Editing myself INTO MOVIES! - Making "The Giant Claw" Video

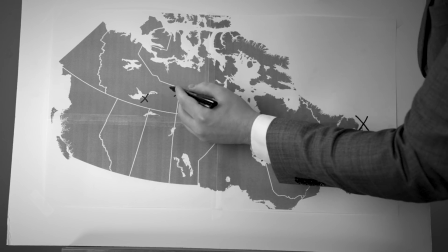989s I mean, yeah, it started here, but maybe it went from here to straight over here,
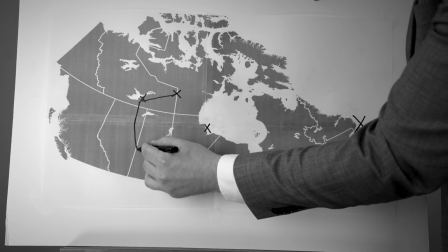994s and then maybe it went down, maybe it dipped, it wanted to take a peek at Saskatchewan, then went right back up,
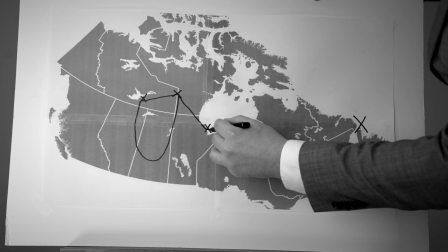1001s and then went straight over here, and then straight down here.
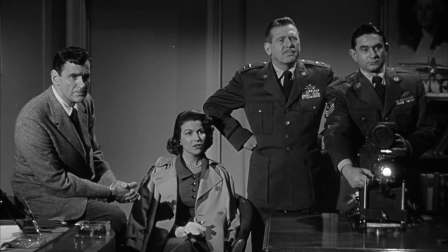1005s
Okay, now this skit, which I like to call the slideshow skit, is the longest skit in this video,
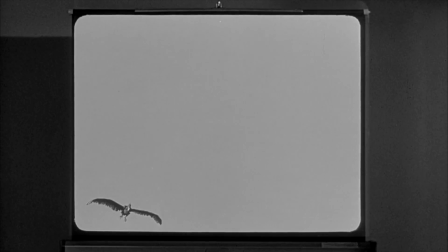1013s
and although there's not as much masking as the first skit,
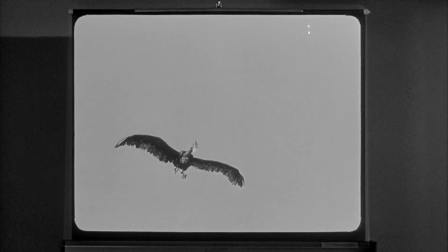1017s
it still took a really long time to create because there's just so many different pieces going on.
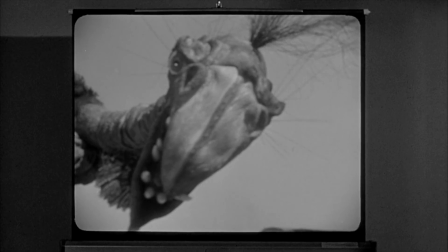1022s
So whenever I'm watching these movies, I always think to myself, wouldn't it be funny if this happened?
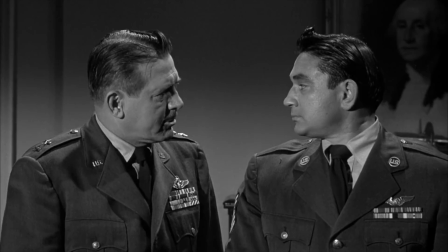1029s
And in this scene, I thought, it's such a serious scene, they're all in here trying to see these pictures of this monster.
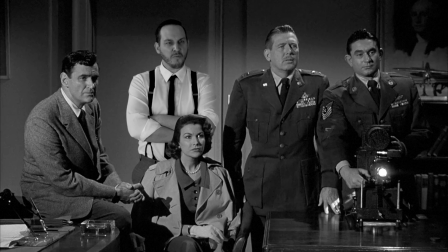1038s
Wouldn't it be funny if, in contrast, someone came in with their own photographs and they were totally not appropriate. But not only that, but the character is totally clueless as to the seriousness of the situation.
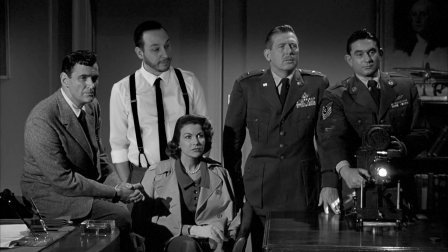1053s
So I kind of came up with the idea of the photographer,
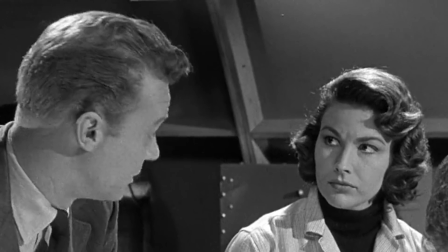1057s
and some of you may have noticed in the first skit, my character is carrying a camera.
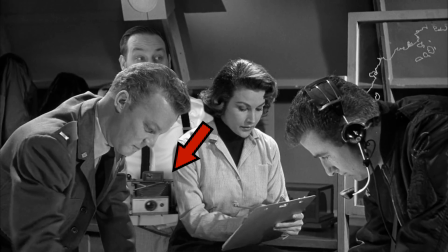1063s
Now, if there are any hardcore photography purists out there, you might notice that this camera,
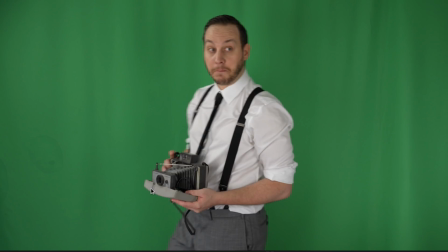1069s
I think they started making it in 1964 and this movie came out in 1957, but whatever.
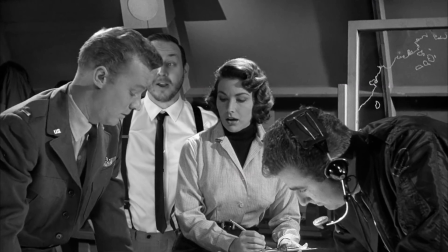1074s
This was the oldest camera I could find. And I just wanted to throw in that piece to kind of plant the seed of this character, the photographer.
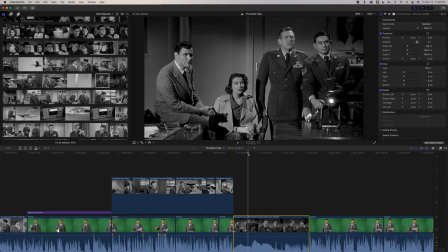1081s
Okay, so the first thing I'm going to do is I'm going to take a snapshot of this freeze frame. I'm going to be using the actual footage of this shot for the beginning of the skit, but I want the freeze frame because I know I'm going to use it later on.
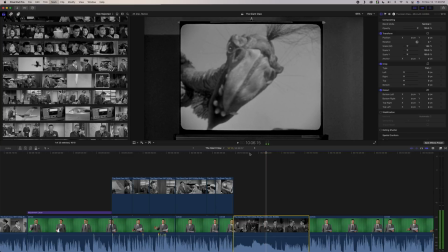1094s
Now I'm going to cut this footage right after the shot of the monster.
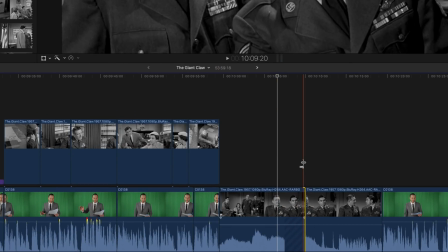1100s
Now I'm going to extend the cut a bit and just save the sound from it because I want
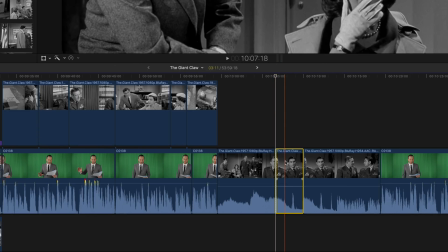1106s
the sound to carry over into the screenshot, which I'm going to put right after the cut.
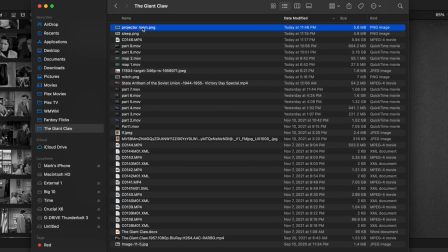1112s
So I'm going to take my screenshot from my folder, which I named Projector Room, and I'm going to drag it onto the timeline and put it after the cut.
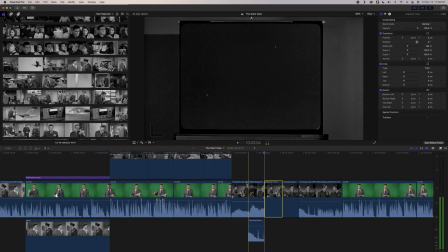1120s
And then, like I said, I'm just going to put that audio underneath it so it carries over.
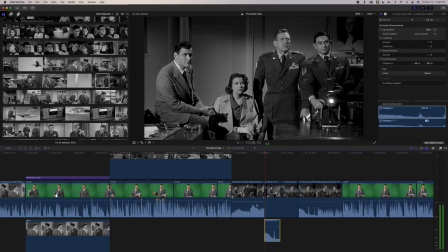1126s
Now, the audio is obviously going to cut here at the end, and it's going to sound kind of jarring.
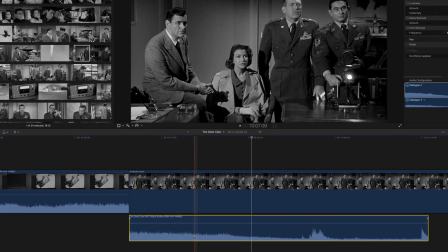1132s
So I'm going to, like I did before, going to hold the Option key,
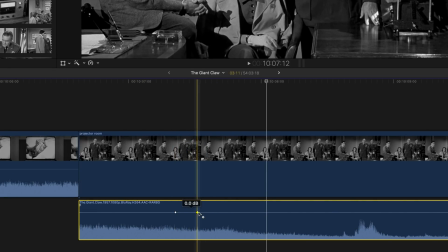1136s
and I'm going to create a couple of keyframes here just to fade the audio so it's not so much of a hard cut.
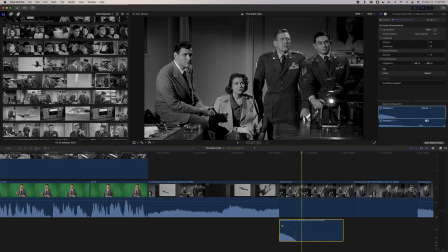1145s
So right away, I'm just going to take this still frame,
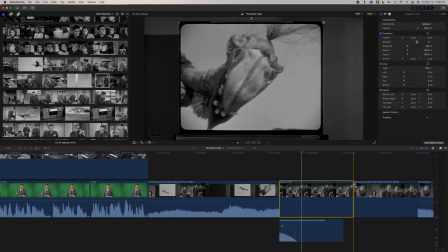1148s
I'm going to copy and paste it and put the duplicate on top because I know I'm going to be using it in a few minutes.
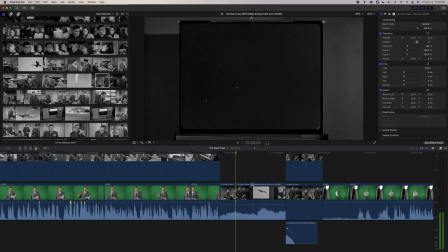1155s
Now I'm going to make two cuts at the beginning and the end of the piece of footage where I walk into the scene.
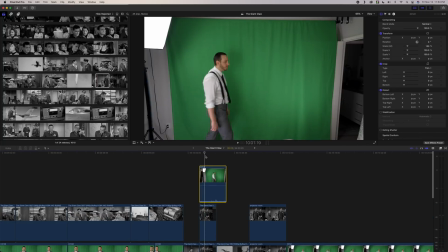1161s
And then I'm going to copy and paste it and put one on top of the other. So now I'm going to take the footage of me and get it into the position that I want.
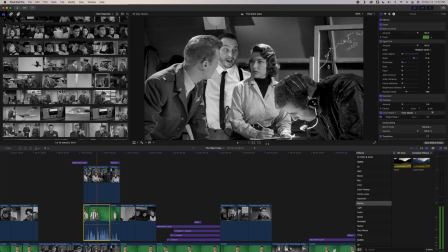1170s
Then I'm going to take the effects that I used for my last skit,
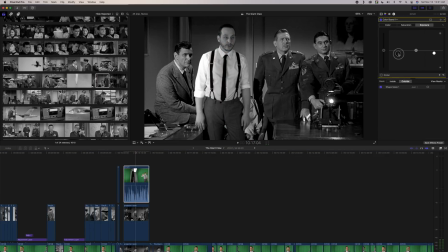1174s
copy them, and apply it to the footage of me that I'm going to be using in this skit.
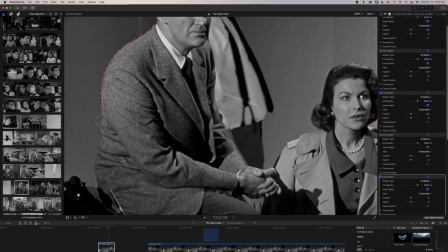1179s
Then I'm going to mask around everybody that I need to mask around. There's not much movement in this footage,
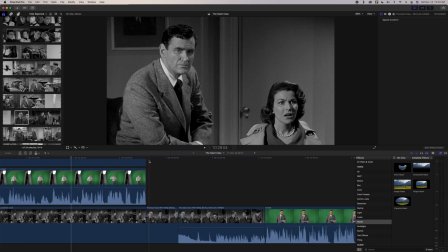1186s
so the masking isn't going to take nearly as long as it did before. Okay, so the next shot is going to be me standing beside the projector screen.
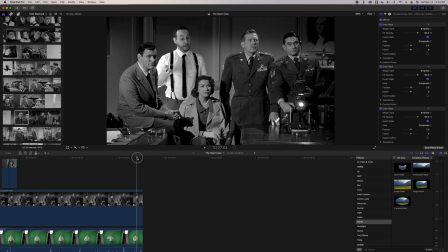1195s
So we need to move me from behind the projector to in front of the projector. And I don't want it to be a hard cut because that will just look weird to go from me standing back here to me suddenly standing beside the screen.
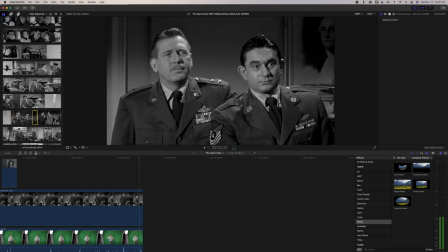1208s
So we're going to find a shot to cut to in between that. So I'm going to pick this tighter shot of Mitch and Sally here.
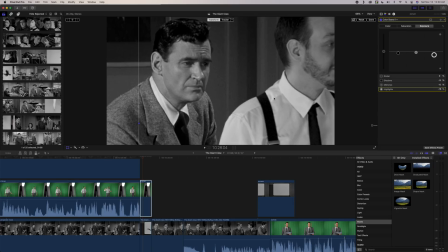1215s
And I'm going to scale that up a bit. Then I'm going to take my footage and scale that just to try and match it proportions wise.
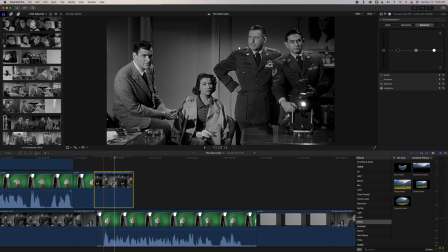1223s
And then I'm even going to throw in some footage of the general.
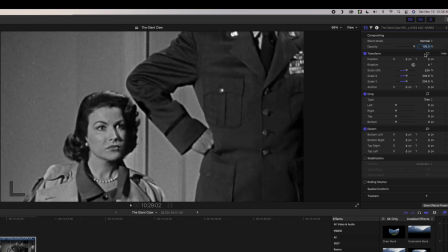1227s
I'm going to pick this footage here and then I'm going to zoom in, just scale it really big so that it's pretty much just the general and this guy beside him.